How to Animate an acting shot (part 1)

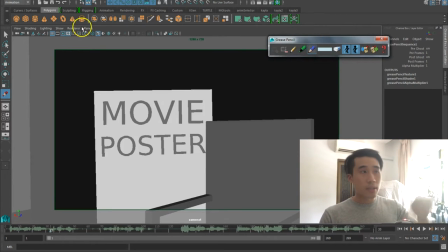Now if you go to Maya, and you go to your camera, the camera that you're going to use, and you hit this button right here.
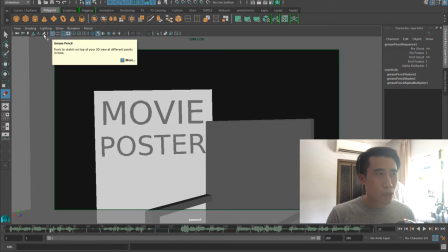This button up here this is a grease pencil it's got a little picture of a pencil on it you click on that you get this pop up so you get all these different
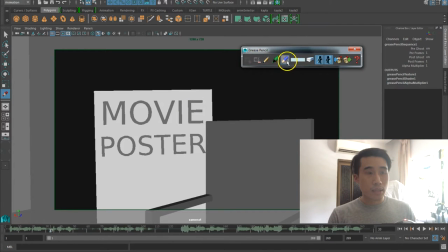pencils you get pens and pencils i like just using this it's very handy you could just draw right on the screen you can undo just like normally so i can you can draw by frames as well so i can draw one in frame here draw another one here
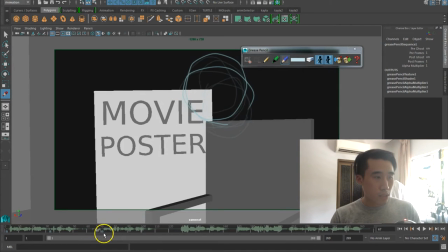you draw another one here it's very handy and you you see these little blue markers down here you can actually move them around so you can you can adjust the timing to your liking so I've been using this to kind of plan out a rough image
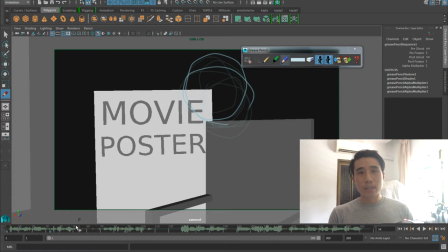of what my scene is going to be like it did not look like the way I wanted it but at least I got somewhere my drawings were not very good as well so once I got that kind of down I know that I have to record references because I want this shot
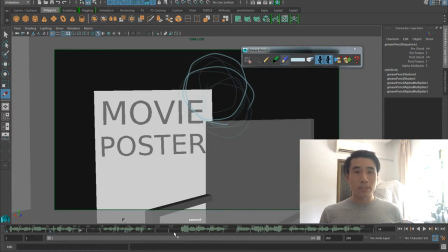to be very subtle it's not a big expression thing it's already micro expression and you're just seeing how they feel,
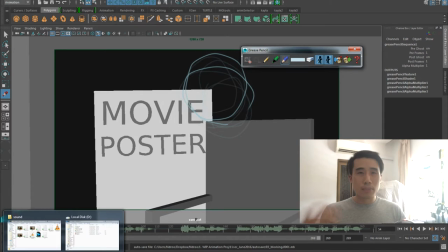made small stuff. So I recorded some reference. I shot it multiple times and then I just find which part that I like and just put it together.
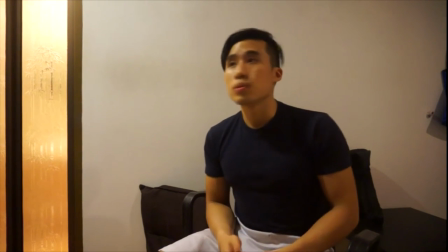I want to try it again, but this time we need you to do an accent. You mean like an Indian accent?
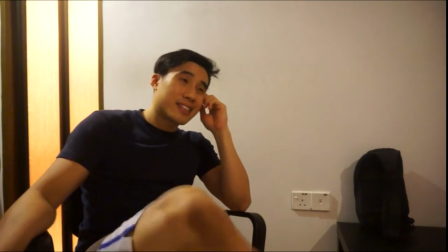Yeah, yeah. You know, I'd rather not. I just feel kind of weird doing that voice. Is that okay?
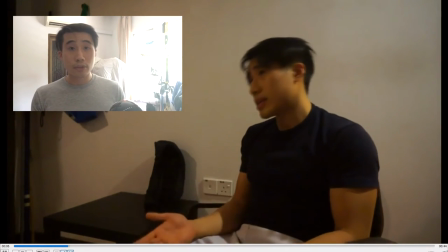I'll show you some other poses that I went through during the recording process just to kind of explore the character a little bit
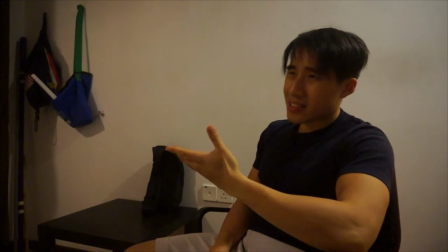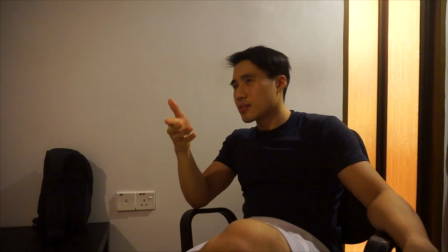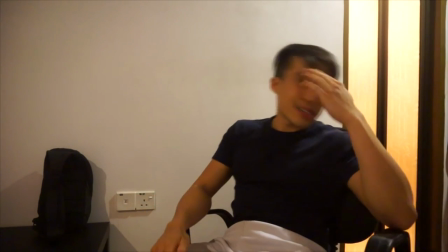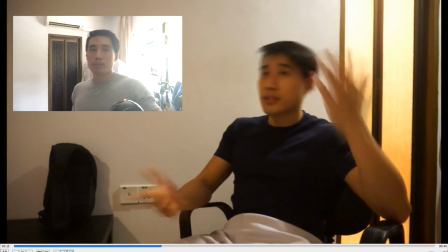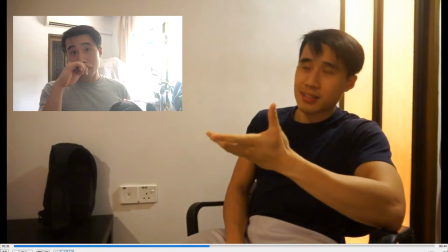Maybe have this arm on my face, this arm on my chin,
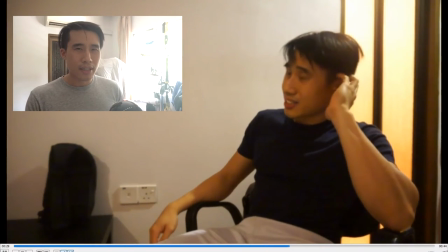or this arm here, this arm here Anything you know just try it out Just kind of feel your character I think it's an acting thing maybe Now when I look at my reference,
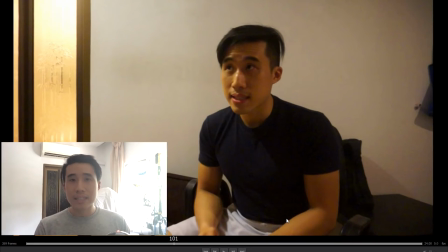I want to copy it exactly But I want to look at all these little things that I might be doing unconsciously When I'm going
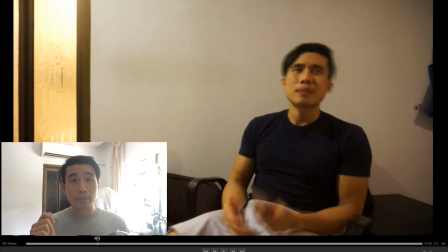on my phone And then when I said about this time I kind of flicked my wrist out a little bit with the phone So I want to put that
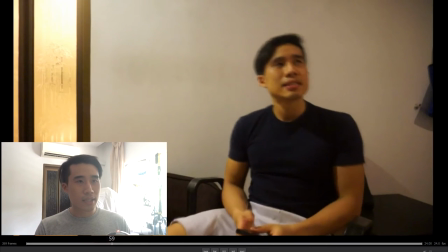in because I find that I like you know hand gestures like that And a lot of things I don't really thought I'll be doing like like
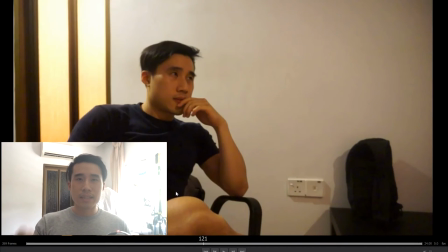looking up in the corner Just thinking about what I was gonna say next so I want to add that in as well now when I'm playing the other character
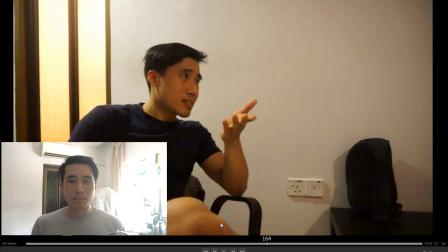I was trying to put myself in that that zone of just being interviewed and then this kind of listening What the interview is gonna say I find that a lot of actors and actresses they have this very sophisticated look those just brushing the chin like USB so I want to add
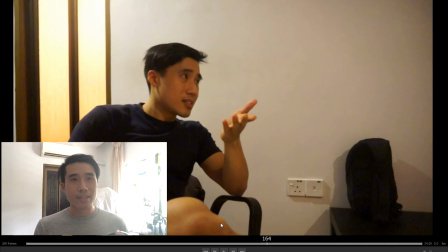that kind of pose in I did not wasn't plan to do with that but I just kind of try to get into the character of the actor and this kind of happened so that's the magic of recording references you find all these little things by accident now these are little hand gestures like
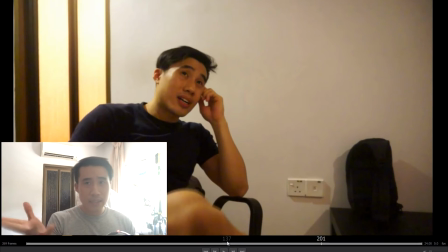when you're saying you mean in the accent you know these little hand gestures I want to put that in as well it creates a lot of texture in your animation thing where I'm like the character is looking out and kind of scratching his head I did not plan to do that it's it's
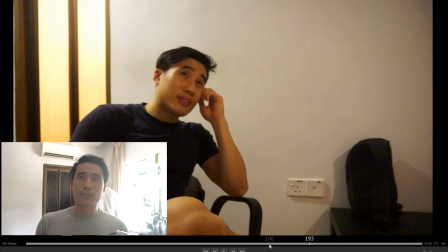more of this the characters trying to think trying to think of a nicer way to reply so is this kind of scratching his head kind of figure this out yeah I did not plan this is this kind of happened by itself so I keep that in mind I want to put that in
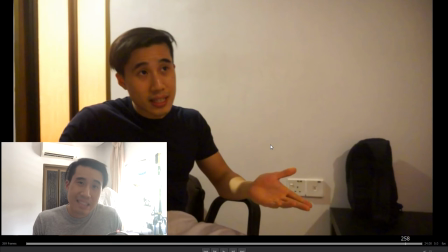and then you got my final pose which is like you know that so once I got that key poses
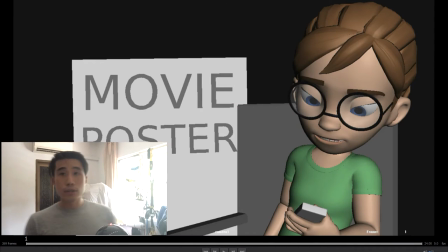down I want to block it out okay so when I block it out I just want I just wanna block out those,
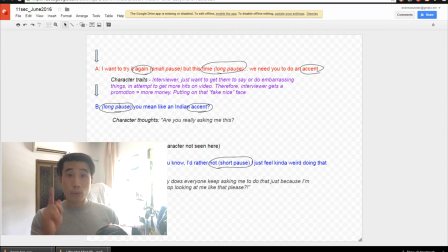the key poses that I mentioned, those circles right here I just wanna block out those poses first Those are the very important poses,
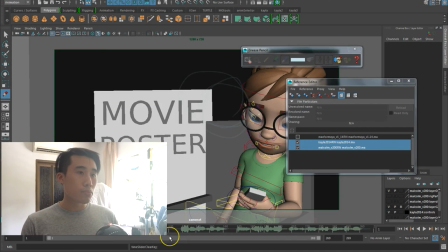the storytelling poses So I would try to make them look as nice as possible With the expressions,
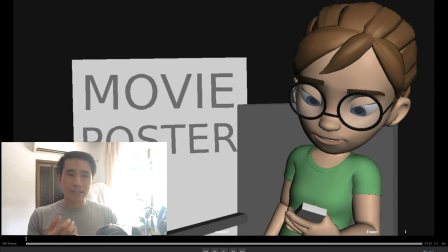I don't put too much into it The mouth shape is more like a rough emotion So if they are happy, they're like, huh? And if they are sad, they're like, huh? Basic emotion The eyebrows as well, just a basic, um,
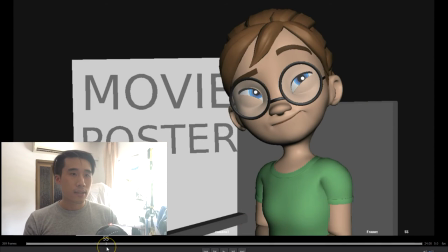nice up and down shape like poses like this um the mouth just like the the thinking pose
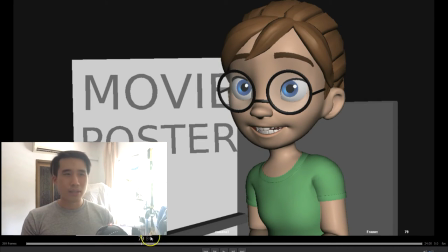and the happy kind of face just i don't want to put too much detail into that you don't have to think about the lip sync yet
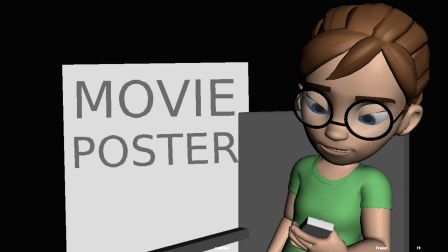same thing for the other character put it in step mode i want to try it again but this time we need you to do an accent
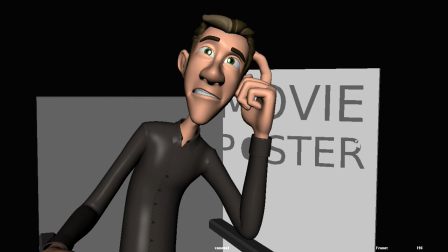you mean like an indian accent yeah uh you know i'd rather not i just feel kind of weird doing that voice is that okay and then once
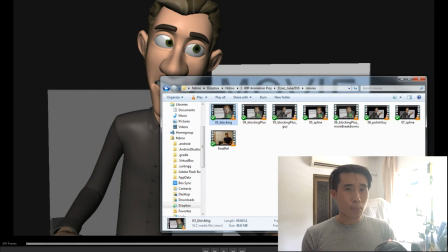i got that down if i feel like i need to add a bit more pose to kind of feel the story because what I have right now is I
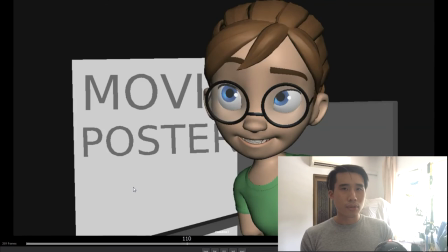get the idea but I wanted a bit more detail so I can feel the character and the weight and the timing so I added
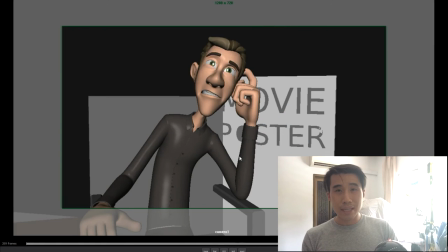a bit more poses a bit more breakdowns just to get the feel of the timing and the weight I want to try it again but this time
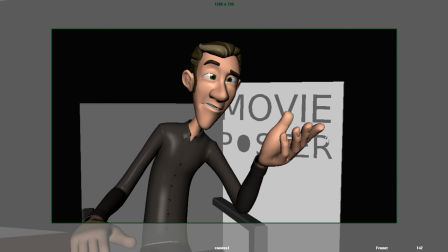we need you to do an accent you mean like an Indian accent yeah uh you know I'd rather not I just feel kind of weird doing
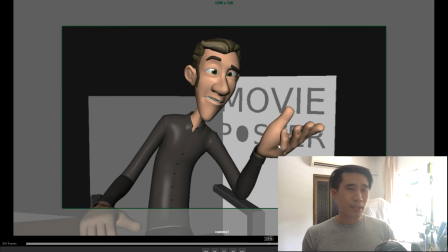that voice is that okay It's still a blocking stage or blocking plus somewhere between to kind of tweak my reference a little bit.
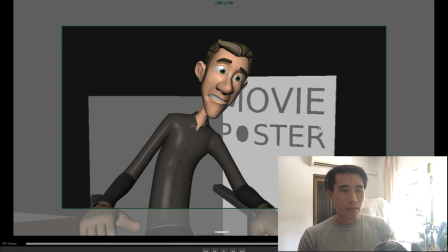My reference right, I did not drop my arm down when he says I rather not, that I rather not.
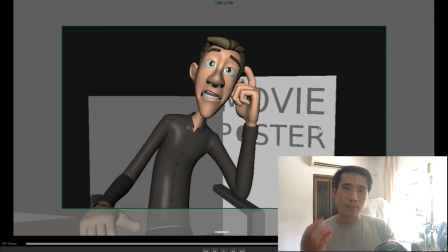So because that part I wanted a bit more beat in that pose. So I kind of tweak it and kind of drop the arm down as he said I rather not, you know, kind of create a rhythm.
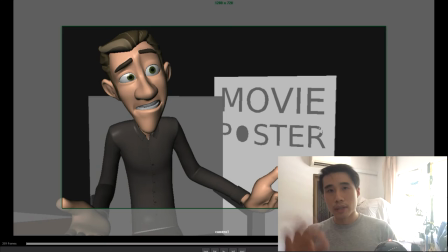So at moments like this is when you have to tick what you have in your reference and just kind of tweak it
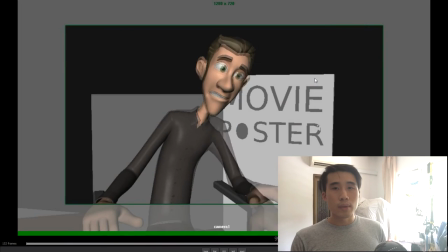to implement into your animation So once I put in a more detailed breakdown poses, breakdown for my animation in step mode I'll try to polish it some more and I add
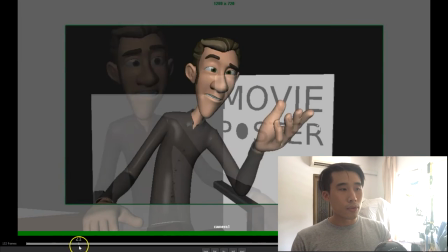more detail into the poses So for things like this when he's like scratching his head,
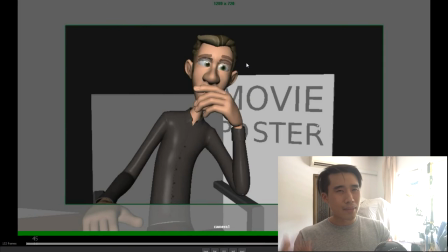I'll just add this simple just to get the timing just to get the feel of it And you notice the expressions
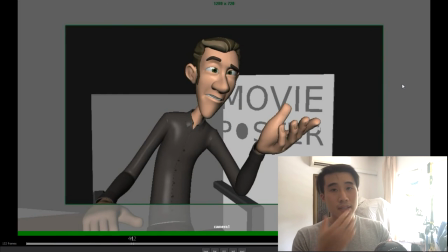are still very basic The mouth doesn't move It's just the motion of the character at that time It's just the mouth
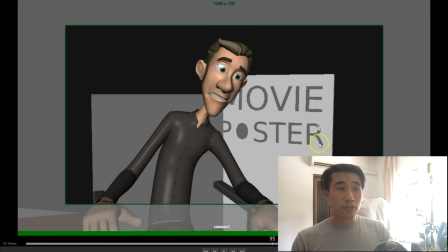shape So you don't want to do any lip sync yet But the eyeballs you want to create nice shapes This,
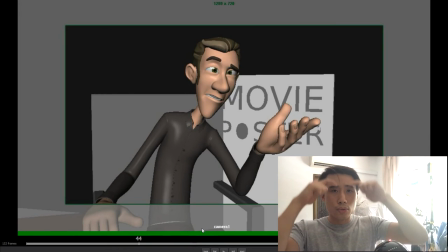nice shapes And one kind of going up and down You don't want it to be too unison with the eyes The hands you want to create a nice
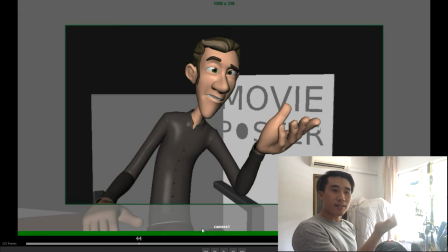silhouette So you don't want it to be spread out like this You know So I create some nice spacing between the fingers If you find
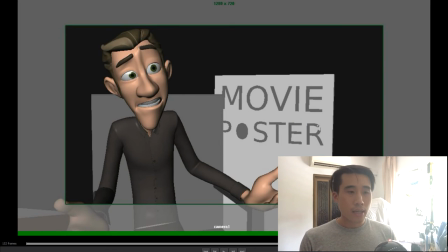that you're not feeling your character yet or you're not too sure about it Try to get some feedback ask your colleagues ask your friends or sometimes you could just go and just go do something else Like go play some game eat lunch take a break do other things draw and then come back
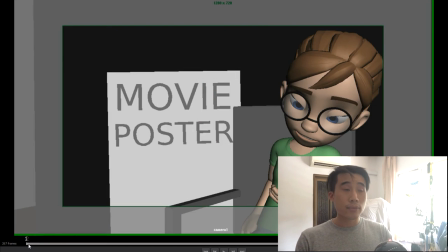do it again And you might see something else.
So I'll show you what I have when I add more breakdowns into my animation I want to try it again,
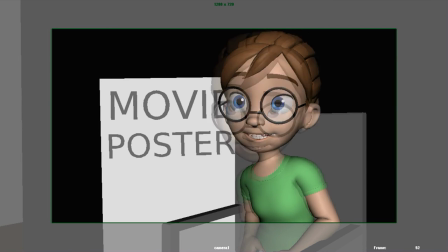but this time We need you to do an accent You mean like an Indian accent?
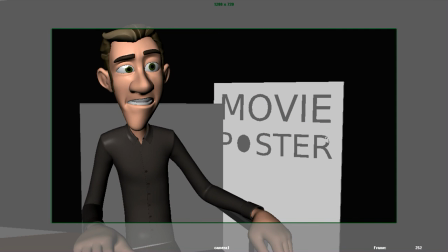Yeah, yeah. You know, I'd rather not. I just feel kind of weird doing that voice. Is that okay?
And then once I got all my breakdown poses down,
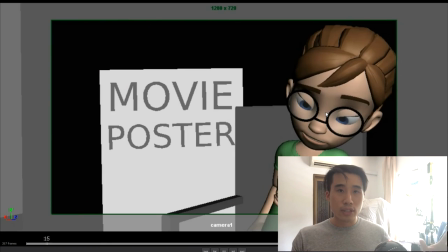I would then spline it just to make sure everything is smooth, no weird kinks, no weird rotations.
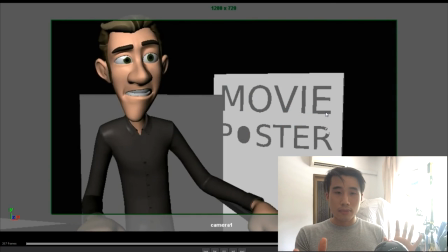And then after that, I would just move things around and see which part needs to be faster, which need to be slower,
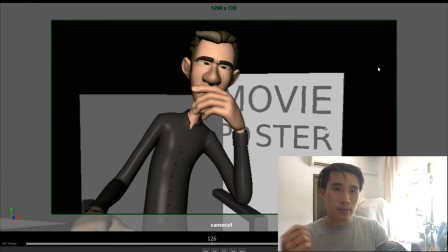and I'm still keeping everything very neat. So this is what it looks like when I spline it.
I want to try it again, but this time we need you to do an accent.
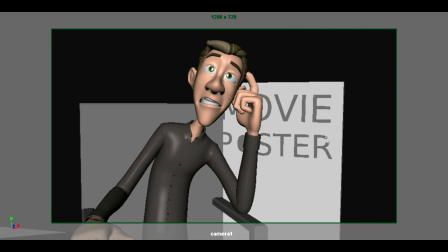You mean like an Indian accent? Yeah, yeah. You know, I'd rather not. I just feel kind of weird doing that voice.
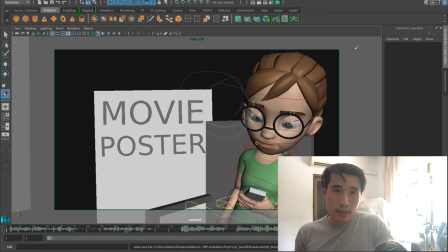Is that okay?
So that's what I have so far. I'm going to continue working on this. This is going to be a part two series for this 11 second club. So I'll make a part two by the end of this month just to show you what I did before I publish it or after I publish it.
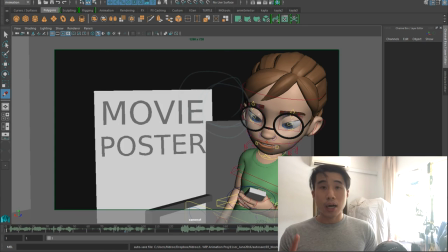We'll see when I have time. That's all for this video. I'll be making more videos like this if you like my resources.
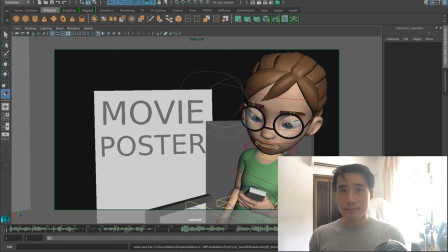I'll be making this weekly subscribe if you like it and Don't subscribe. Don't like it.
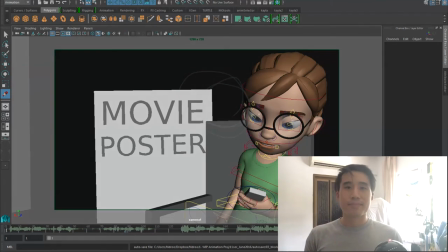Bye-bye